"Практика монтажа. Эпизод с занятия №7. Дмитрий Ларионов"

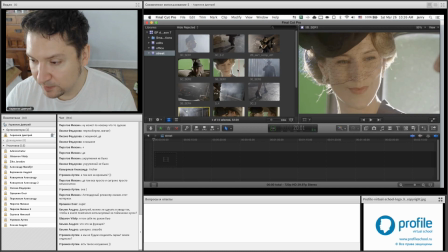Ну, давайте сверем. Значит, я предположительно начну...
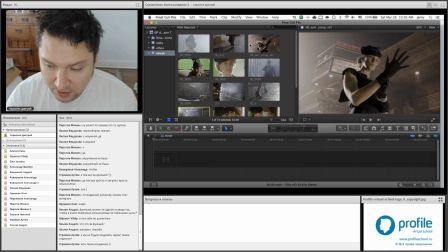Я буду отталкиваться от того, что у меня в каждой сцене будет своя главная героиня. То есть, из этих позиций. Ну, потому что, судя по всему, материал изначально так был снят. Здесь больше акцент на Гвен, меньше акцент на... И даже по длине планов, по длине отснятого материала и по количеству отснятого материала.
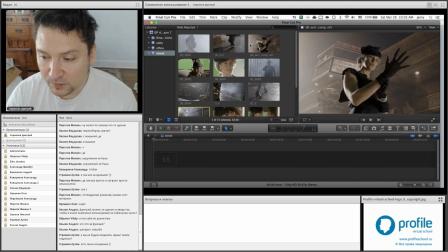В каждой сцене больше женщин, да, чем этого Чарли Арчера. Поэтому я, собственно, не буду ломать их историю и начну с того, с чего мне хотелось бы...
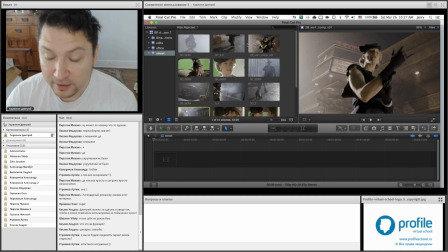С чего я считаю, что нужно начать. А, вот еще момент. Некоторые планы сняты под хромаки.
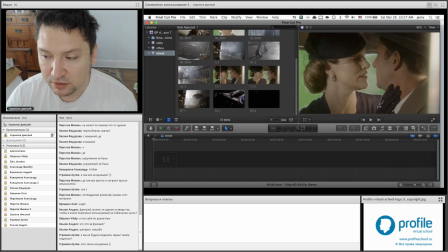Не обращайте на это внимания, то есть пускай вас не смущает зеленый экран. Здесь детектив там сидит у нас на зеленом экране.
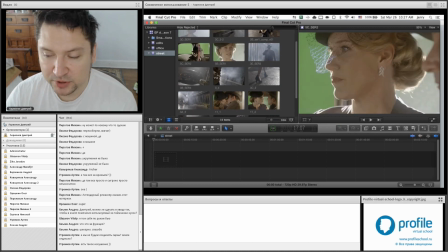То есть ничего с ними дополнительного делать не нужно. Не нужно их пытаться прокеять, потому что это не наша задача.
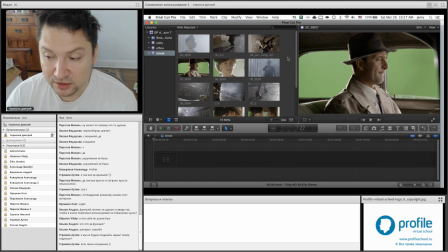Это не входит в курс. Если уж очень хотите, ну пожалуйста, ну прокейте.
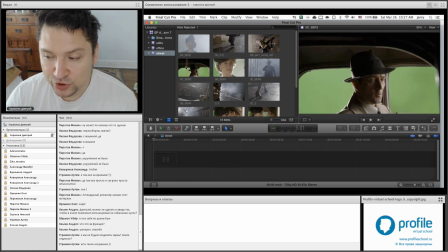Вот, но это не требуется. Причем в современности все больше и больше монтажеру требуется навык не кейнга, а додумывания.
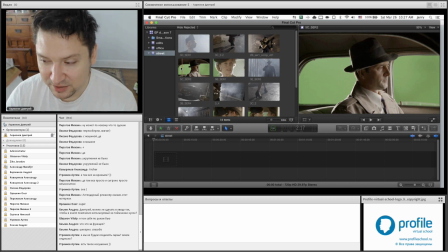То есть умение смонтировать, исходя из предположения того, как это будет выглядеть уже в прокейном варианте.
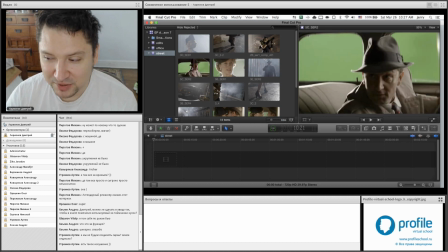И с другими тенями, с другим, там, с другим, другим цветом и так далее.
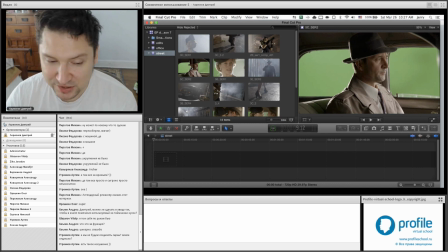Вот, поэтому этот навык даже ценнее. Так вот, я начну с Гвен.
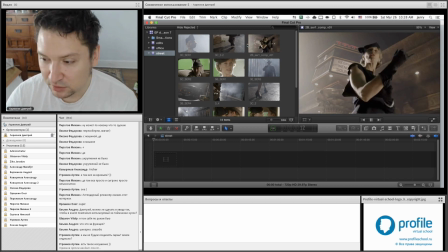Пожалуй, возьму план ее целиком, потому что она довольно мила. Единственное, что здесь есть нюанс. А именно, связанный он с монтажом по движению.
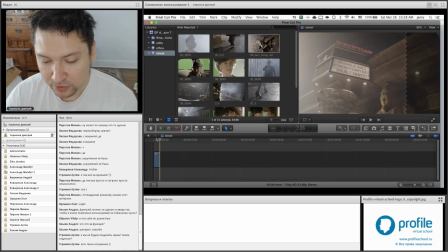Забабахал ее на тайм-линию.
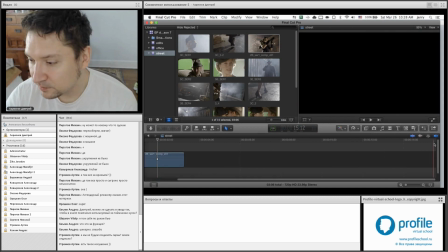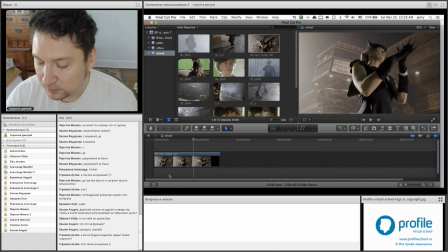В чем нюанс заключается? С чем я буду ее склеивать? Потому что тут распространенная ошибка, которая
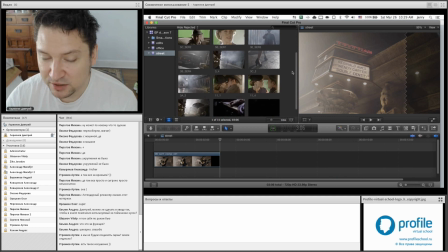отчасти могла быть встречена нами в сцене погони в предыдущем домашнем задании.
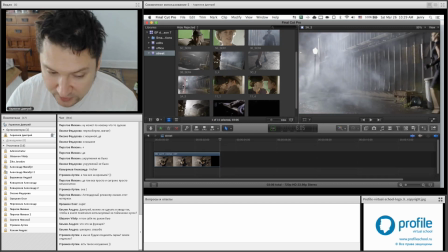Длина плана будет, этого и следующего будет зависеть от того, с чем я их стыкую.
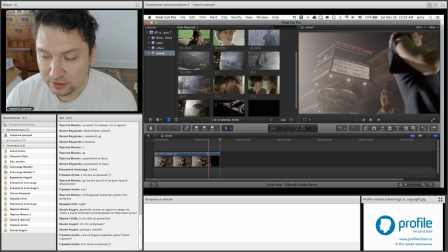То есть, грубо говоря, где закончить этот план, я смогу узнать только тогда, когда я приклею следующий план.
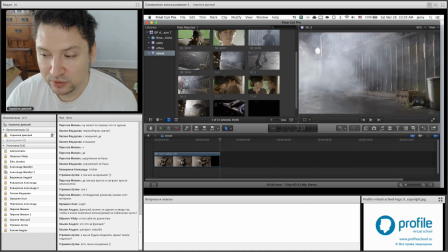И откуда начать следующий план, я смогу понять только тогда, когда я увижу их в стыке, в склейке. Почему? Ну, давайте вот такую историю. Нет, не она.
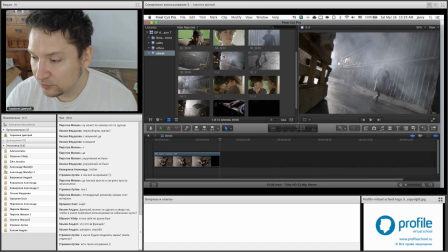Вот она. Так, ну вот, допустим, здесь. Чёртов скиминг.
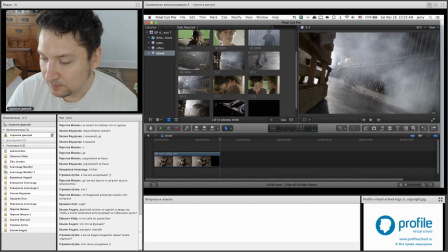Вот, вот начну ее с момента, когда она входит в кадр. И вот она пошла, пока не продаю этого маньяка. То есть она достаточно далеко ушла, но еще не появился...
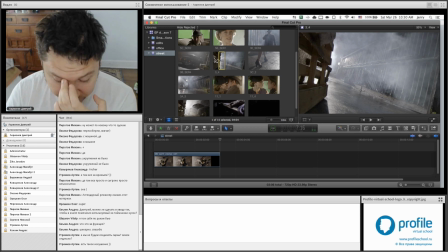ну, я зову его маньяком, на самом деле он не маньяк, а просто этот самый наемный убийца по сюжету. И приклеиваю
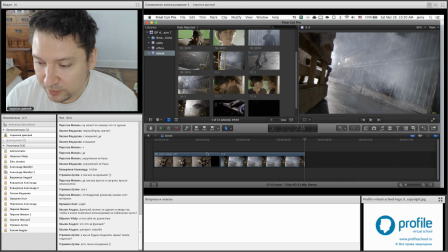этот план. Так вот, в чем проблема? Я думаю, что очевидно в чем.
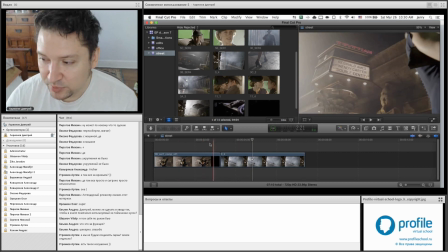Более того, если я попытался бы даже вот этот, помните, я говорю, как только глаза покидают кадр, режьте. Глаза покидают кадр вот здесь. Естественно, если я его обрежу тут.
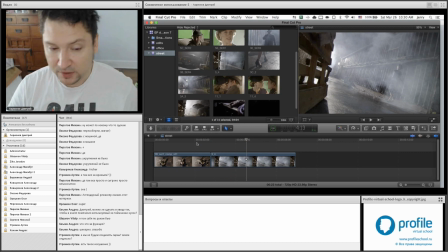Да, то нестыковка. Какая нестыковка? Та же самая, как была в Аманде. Когда она отходила от кофейного этого, от магазина, который продает еду на улице. Не стыкуется по направлению движения. Не стыкуется по скорости движения.